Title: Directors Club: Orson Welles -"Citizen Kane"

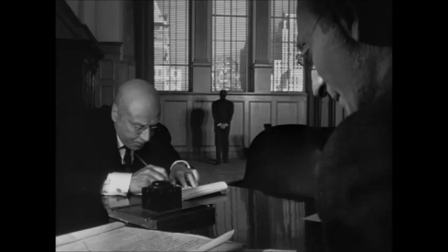[11:52]
Think about the person who decides to build windows that are way higher than they have any right to be and saying, no, if you look at them in the camera, it's going to work. It's not going to look like a terrible, horrible forced perspective, but people are going to believe it and it works.
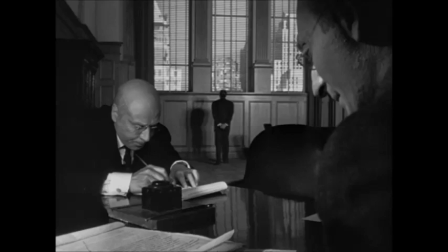[12:07]
And in another scene later on in the film, in Xanadu, when you see these fireplaces,
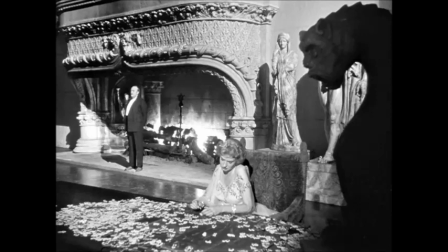[12:15]
this fireplace from a distance, and as you approach the fireplace, it becomes clear that it is not a normal-sized fireplace, that it is a fireplace that is probably 10 feet tall.
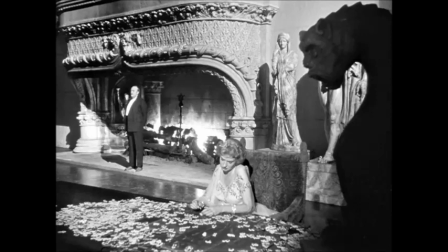[12:29]
And so, but the thing is, these visual innovations don't work in isolation. They each one furthers the story and gets us deeper into these characters.
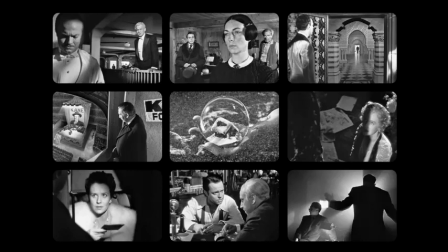[12:46]
So when you have, for instance, cameras placed incredibly low, holes caught in the floor so the cameras can be placed so low. Right. It creates these angles that are not just there for effect,
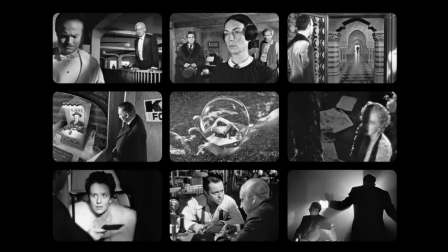[13:01]
but are there to show the massive ego of Cain's character and are adjusted to show various points at which he's either on a high or on a low until you get another shot where he's walking past a series of mirrors that reflect
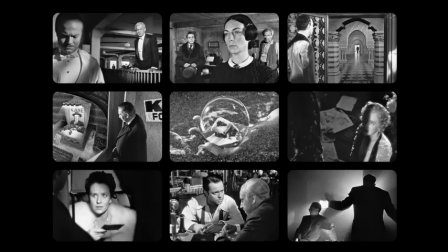[13:20]
him endlessly, one after another. Right, right. That's near the conclusion after one hell of a room trashing. Right. And the thing about this is that we don't just get a few of these.
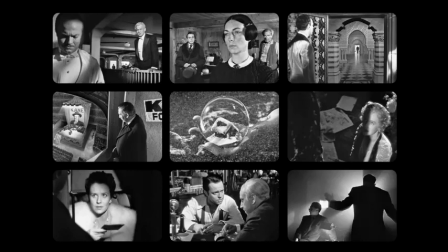[13:35]
It's an embarrassment of riches. Every single shot, every single edit is like this. So you have a scene with Cain and his wife at a dinner table.
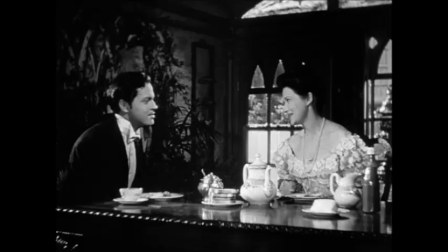[13:48]
In the beginning of their marriage, they're sitting close together. and talking to each other and engaging. As time goes on, instead of showing the marriage falling apart through words,
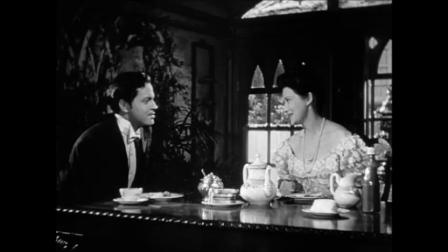[14:02]
it's shown visually as you see the table get longer with each cut and the two actors being more distant from each other until finally Kane just snaps at his wife and they're at this really long table.
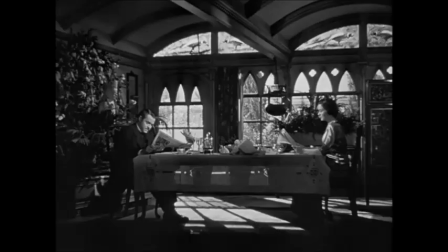[14:19]
See how magical that is? you're literally showing the entire disintegration of a relationship through furniture right and he does such a similar magic with the parts where kane's character tries to become a political figure with his face on this just enormous
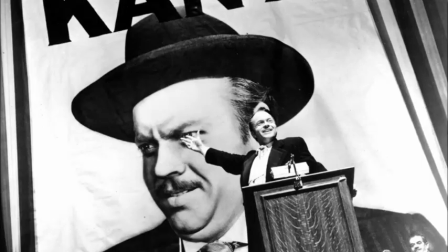[14:39]
50 foot high tapestry and the audience is like just these shadowy like parallel lines off in the off in the borders you know it's gives off just such a great sense of this being a megaphone for
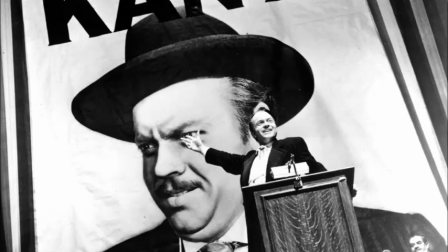[14:58]
kane to express himself and that's one of the things that the movie explores in a similar way of how rashomon looks at a situation this is a movie
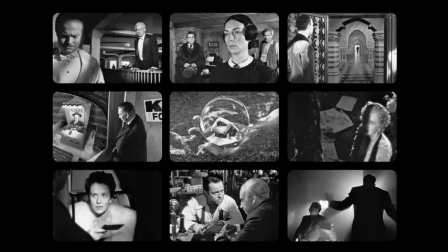[15:09]
which is, I think, one of the first that I've seen which attempted to go and make the point of the central enigma of what drives people to even do great things and magnificent things.
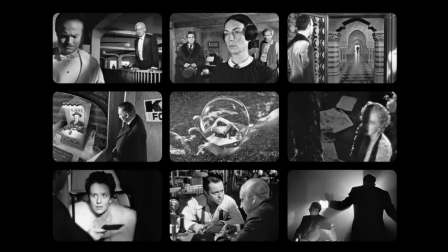[15:23]
You kind of think that they're done as a result of principles and lofty goals. But in fact, part of the thing that the movie does is take the Mickey out of that exact concept, right?
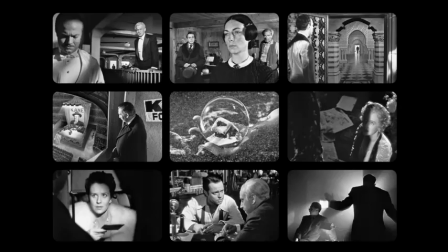[15:35]
By having him draw up these principles and the way that they are used and misused in the film kind of puts a mockery to that.
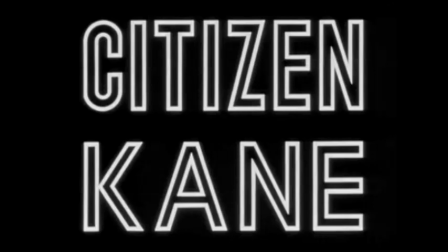[15:44]
What's wonderful about that is not that he's being disingenuous when he draws them up.